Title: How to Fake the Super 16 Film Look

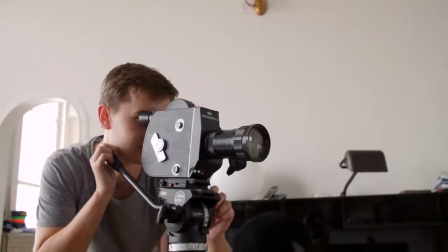Recently I've been trying out real film, this time Super 16,
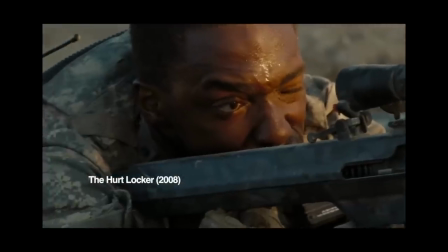the format used for The Hurt Locker, City of God and Moonrise Kingdom.
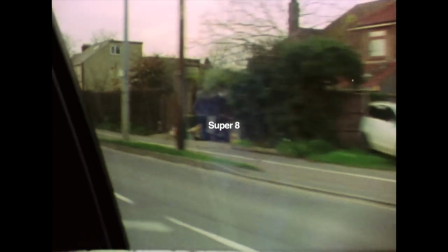I like it a lot, it doesn't look as vintage as Super 8 but it has a bit more character than Super 35. Really I want to shoot on film every day but I simply cannot afford it, so I thought I'd set up my DSLR right next to the film camera,
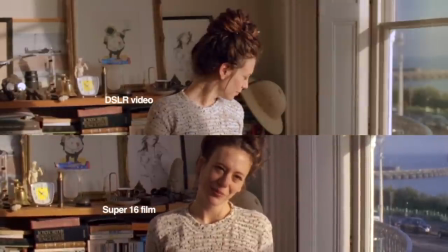record with both and then match the film look as closely as possible. Here's what I've learned. Firstly you've got to remember this isn't just a filter you can apply while editing. So let's start by setting up the camera correctly.
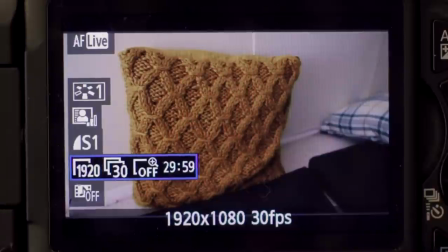Starting with the frame rate. 24 is the standard for film cameras so we'll choose that. Although on a digital camera we can change our shutter speed all over the place,
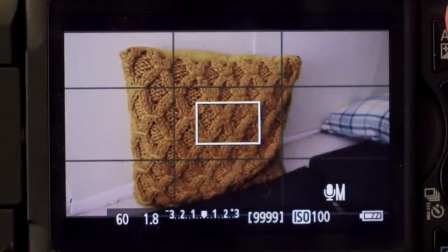film cameras at 24 frames will use a shutter speed of 1 48th or 1 50th which is close enough.
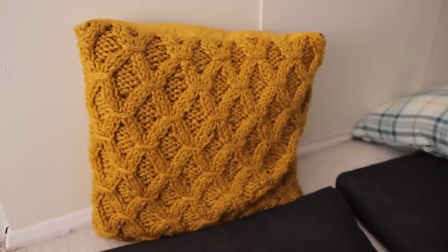Also most modern cameras use digital sharpening which simulates extra detail by adding contrast at the edges.
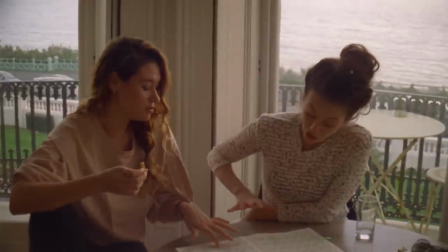If I turn it all the way up you can see what it does. Whereas film cameras are typically softer. So let's go into the picture settings and turn sharpness all the way down.
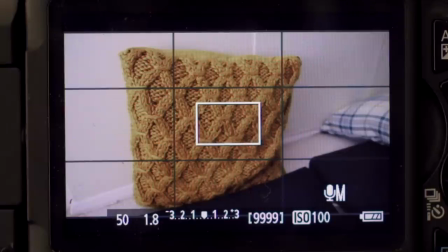And finally if you're going for maximum authenticity then you might want to avoid wide apertures like f1.8 on larger
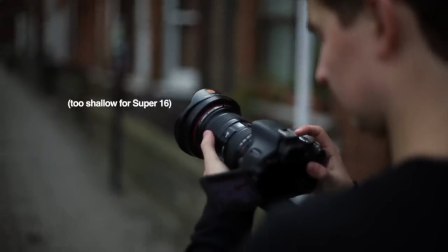sensor cameras because those ultra blurry backgrounds with really shy depth of field aren't really that possible on Super 16. Now plenty of those settings are pretty standard for digital filmmakers, so clearly the big difference comes with software.
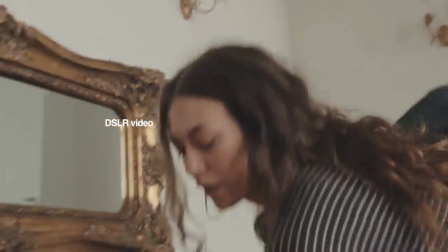Comparing the footage I reckon there are three main differences between digital and film. First up is the grain.
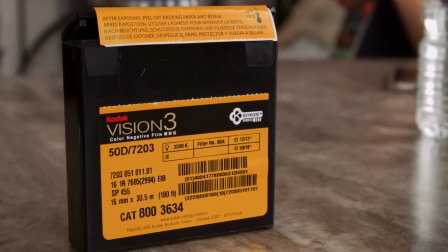Now the film stock we used wasn't that grainy, so I'm just going to use the tiniest amount for this shot,
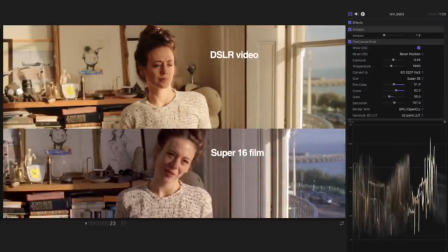but in general adding more grain is probably the easiest way to make digital look like film.
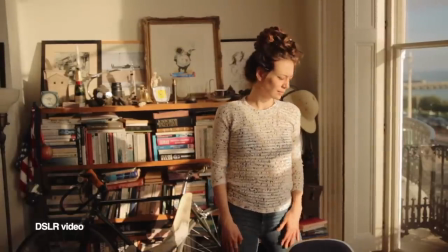There are plenty of places you can buy or download film grain to overlay onto your footage, but I personally don't use it as much as I'd like to,
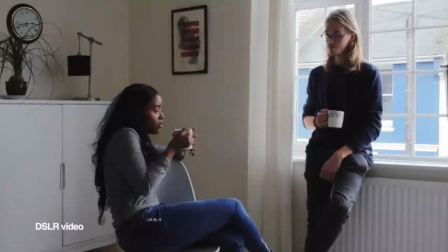because grainy footage often turns into a pixelated mush after going through YouTube's compression, so do watch out for that. The second difference is colour, and of course this varies a lot between cameras and film stocks, but here's what I noticed with our footage.
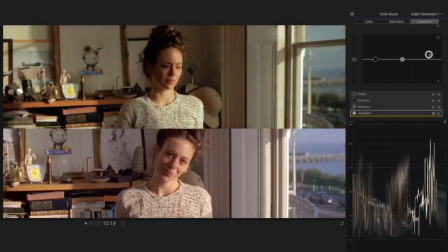In general I found myself lifting the midtones to match the kind of soft roll off into the shadows,
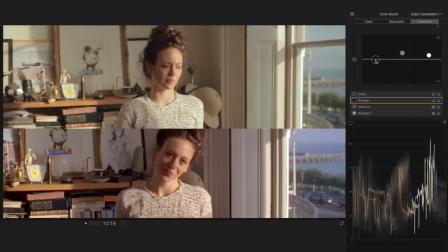and then I'd also check on the waveform while adjusting the shadows so they don't quite hit the bottom.
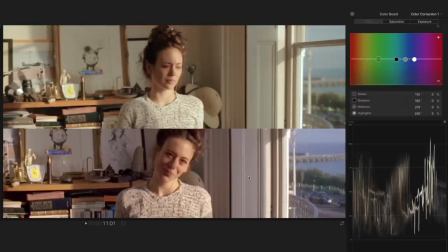I definitely noticed a shift towards magenta, especially in the very brightest and the very darkest parts of the image, so in practice that meant taking the highlights quite far towards red-blue and countering that with green-yellow in the midtones.
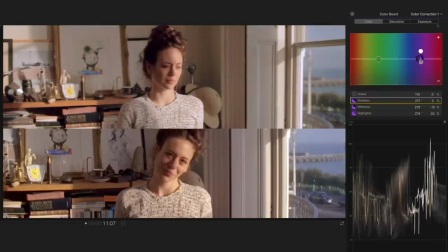And then finally a little touch of magenta in the shadows. In general though it didn't take that much, just aimed for neutral colours,
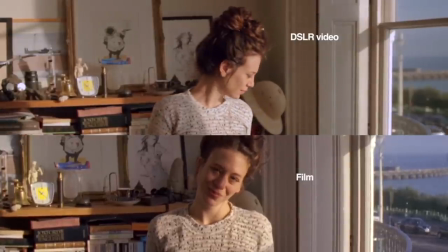mostly just making sure that the white parts of the frame were actually white, and that the skin tones weren't too green.
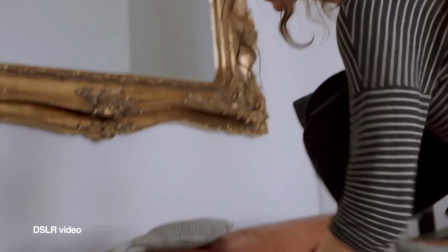And the third big difference I noticed was looking at the waveforms.
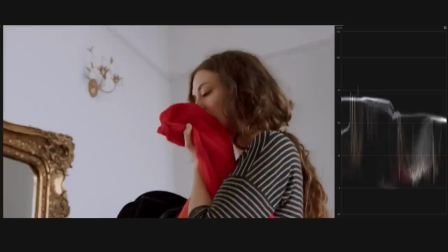See how the Super 16 film is kind of jittering, whereas the same shot on digital stays rock solid.
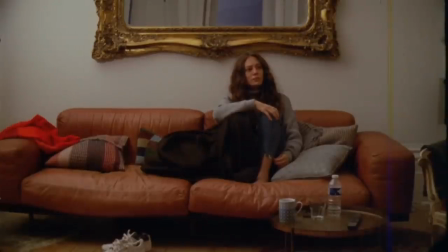That's the flicker, a slight variation in brightness between each frame, and I think it gives a kind of subtle energy that hits you subconsciously.
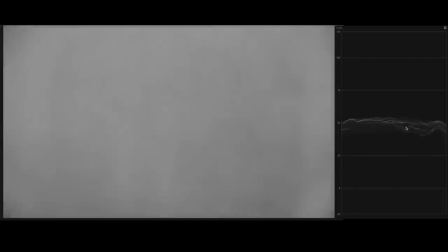So to replicate that I made this grey video that flickers, and then we can just drop that on top of the footage and change the blend mode to overlay.
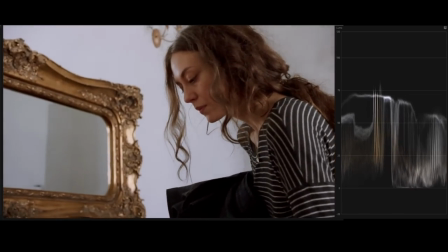And now we have flickery footage, here's a side by side comparison.
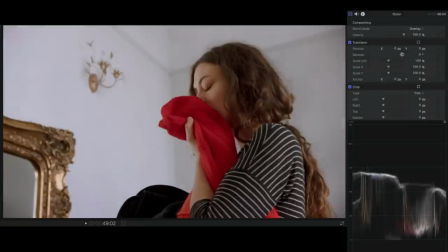You might have also noticed that it adds a bit of a vignette, which is pretty common for Super 16, it draws the eye away from the edges of the frame. If it's too strong we can always reduce the opacity until the flicker is subtle enough for our tastes.
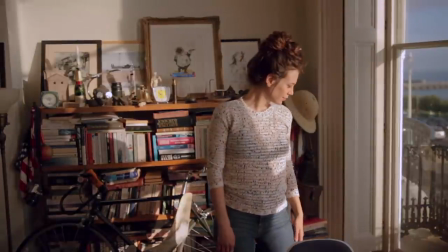So with grain, colour and flicker we can get fairly close to the Super 16 look, but of course it's not just the final image that makes Super 16 special. If we really wanted to get closer to the shooting on film experience,
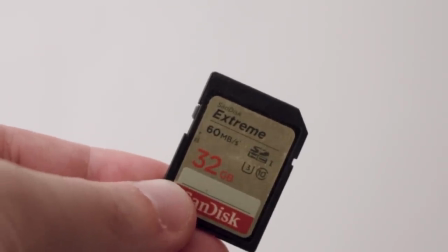then we could bring just the minimum amount of media storage, like enough for say 2 hours of recording. That way it's like shooting on film where everyone on set knows that we can't just go for 8 more takes, so it kind of makes you stop and think before you hit the record button.
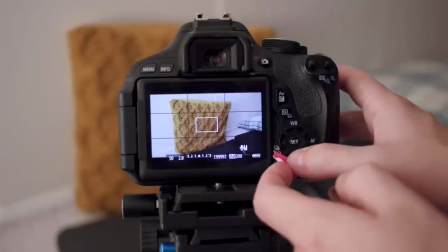We could also go further and cover up the preview button on the camera, so we can't watch back any of the footage until after the shoot.